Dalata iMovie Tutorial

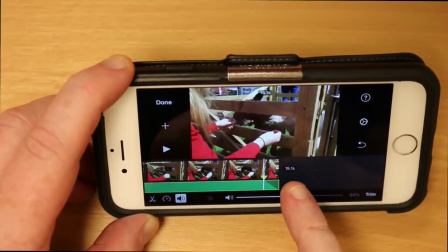And what's that signifying is that it's saying here at 15.1 seconds, I'm going to start to dissolve.
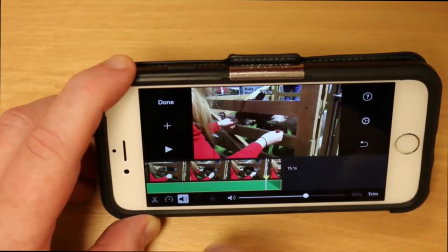And that means the music will fade out at that point. So I'll just play that out.
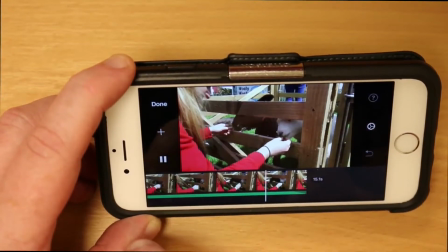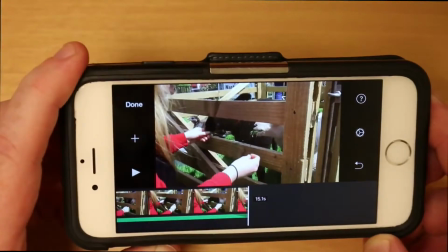So that's not very loud. So what I'll do is I'll turn it up so you can hear it properly.
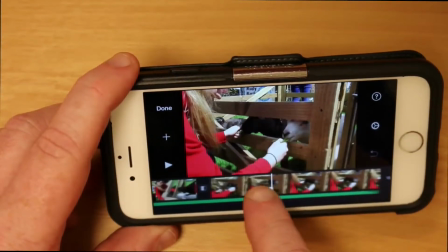So what I'm going to do here is play a little bit more of the track of the video.
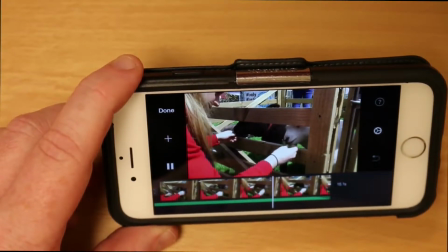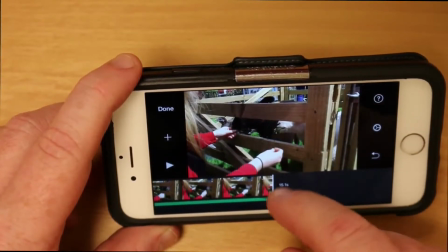There you go. So the music fades out very gently at the end there. And I can extend that fade as well.
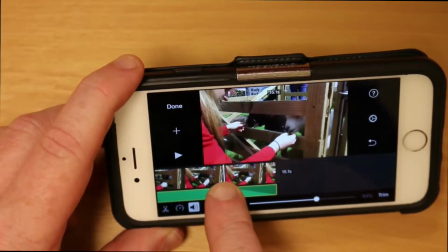So you can see it there. So I can actually bring it all the way back here. So it's a much slower fade out.
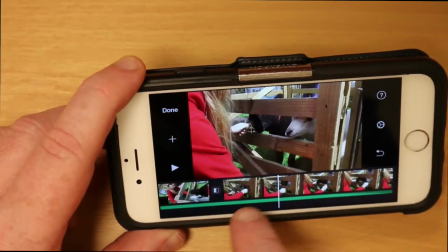So I'll just go back further.
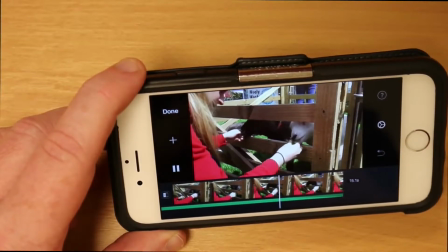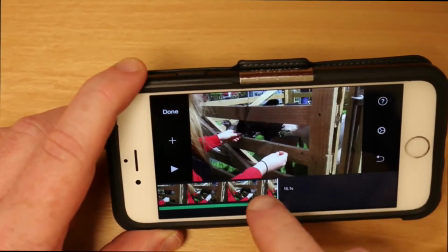There you go. That fades out. You can also do the same with
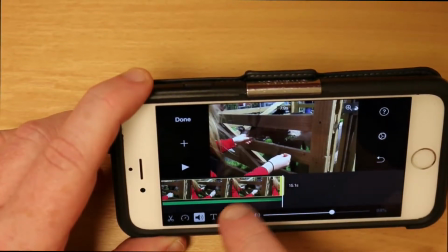the audio track on the main video as well.
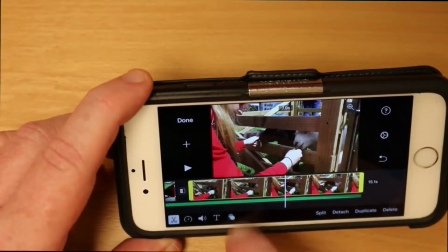What you need to do there is separate the soundtrack from the main video.
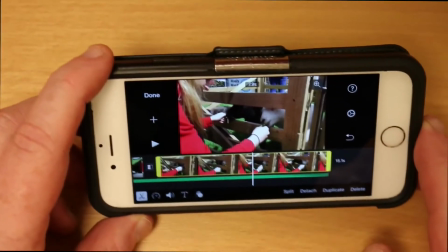So the video is actually embedded, or the audio is actually embedded with the video.
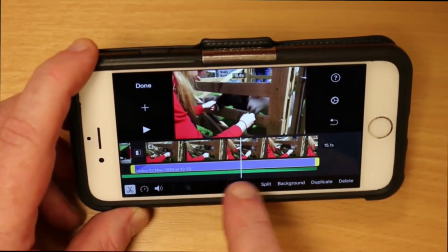But if you press detach, you'll see all of a sudden a blue line comes out. Now there's already a little bit of a fade there because of the dissolve that we've put in there.
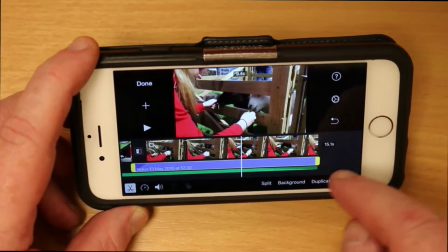It automatically puts an audio fade in there as well. But if I press this here,
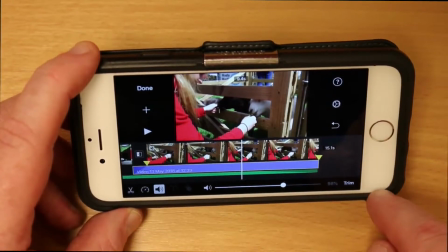and if I hit the sound button there again, and you can see there my little yellow triangle has appeared again.
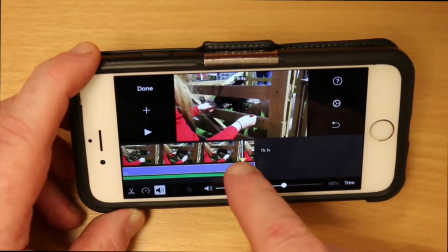And what I do there is I can fade the sound back on that so that it doesn't come to an abrupt end.
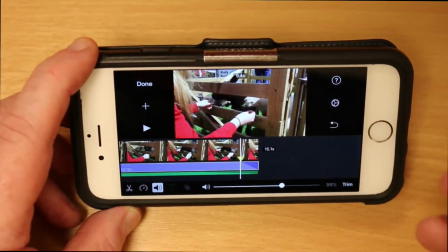This is a really nice way to finish a video off, just to finesse it a little bit, so that you have the sound just fading out, and that basically means that it just doesn't stop dead, which is a bit abrupt.
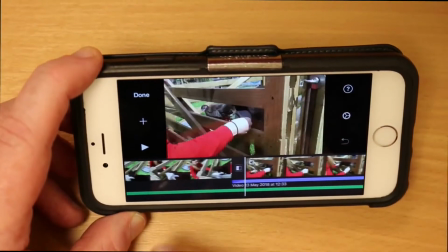Okay, so let's have a look and see what that sounds like. So here's our video playing now.
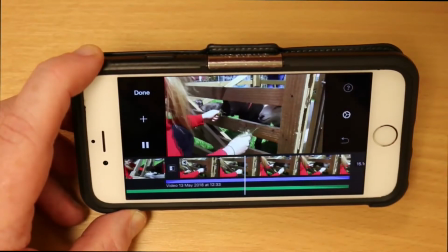We have our little slide over there. We have our sheep enjoying their grass.
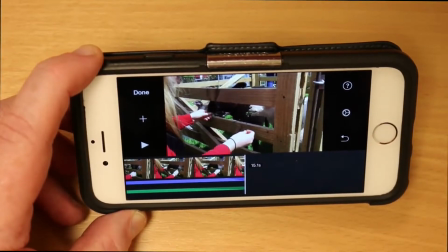So the sound on both the video that we recorded and the soundtrack,
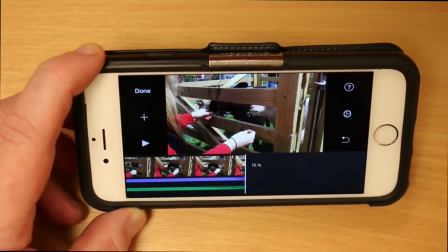the music bed that we put in, have both fade out at more or less the same time there. And it's a much easier on your ear to hear it that way.
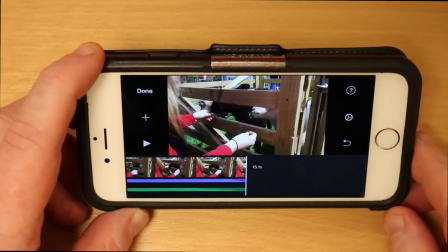So if we're happy enough that that's our video, well, I tell you, let's put a title on it.
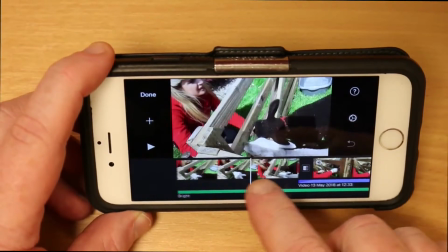Now, say if I don't want the text to be on the whole clip.
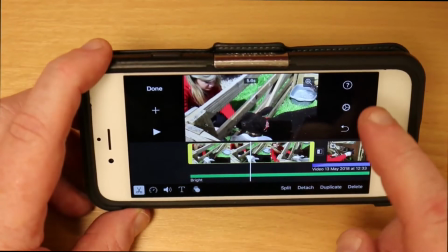So if I press here, the best thing to do there is to press the little scissors there and go to split.
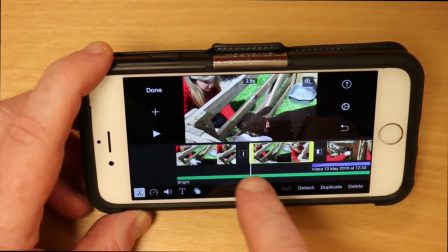And what happens there is it makes two clips out of the one clip.
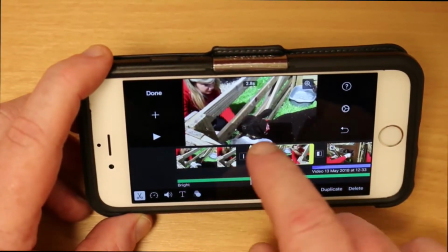So I don't have to do anything with that now, except what I need to do here now is to add text is, we'll say, on the first clip.
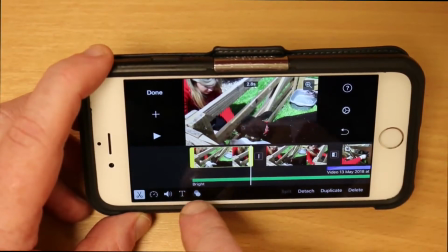And that's it there. I go to the, that's now selected with the yellow box around it.
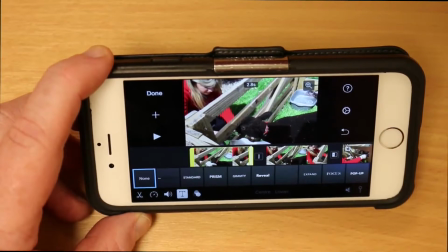I press the text there. And so we'll use a little bit of an effect here.
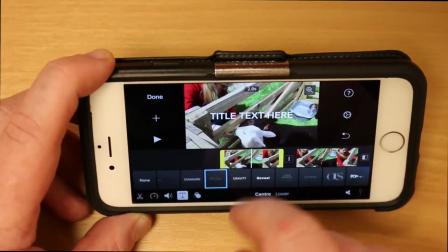So we'll say prism. And what we do there is we just tap in our words here.
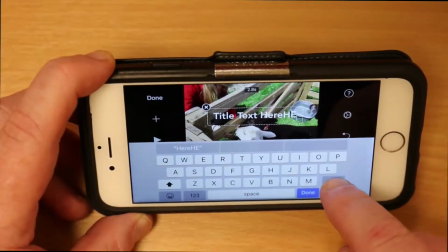So we'll just say hello. Well, I need to delete the text that's there, because it says title here.
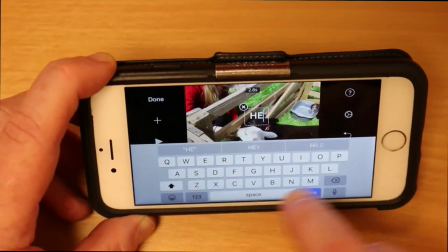We don't want to say that. We just want to say hello. And that's it.
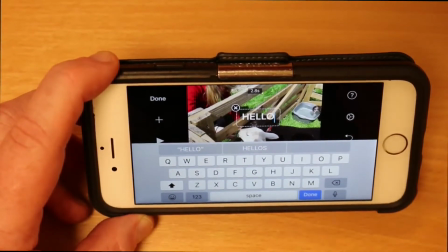And you can go upper or lowercase the way you would normally do. So press done. And we have our text there.
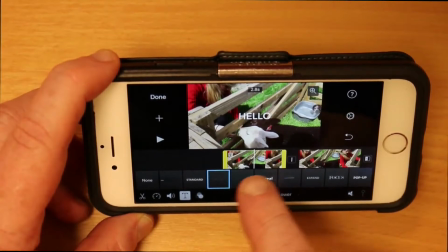If I hadn't split the that video clip, the hello would have gone the full length of the clip.
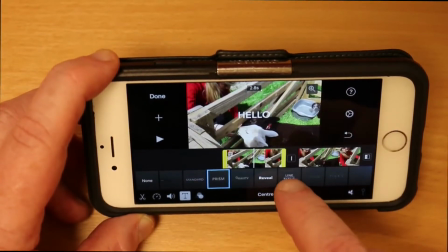But what I want to do is I want it to come out halfway through. So let's have a look what that looks like now.
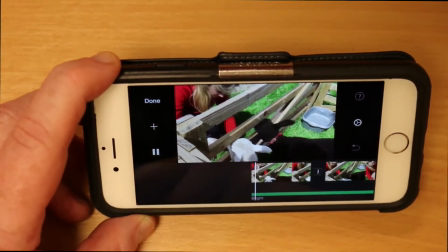So we go back to the start again and we press that. So there's hello coming up, disappears again.
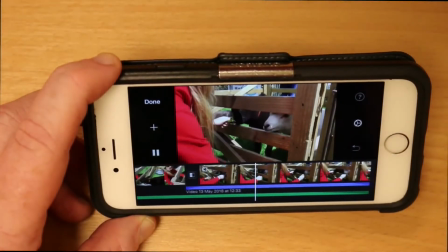And then we have our effect coming in to bring in the next clip. And then we can see our fades here at the very end.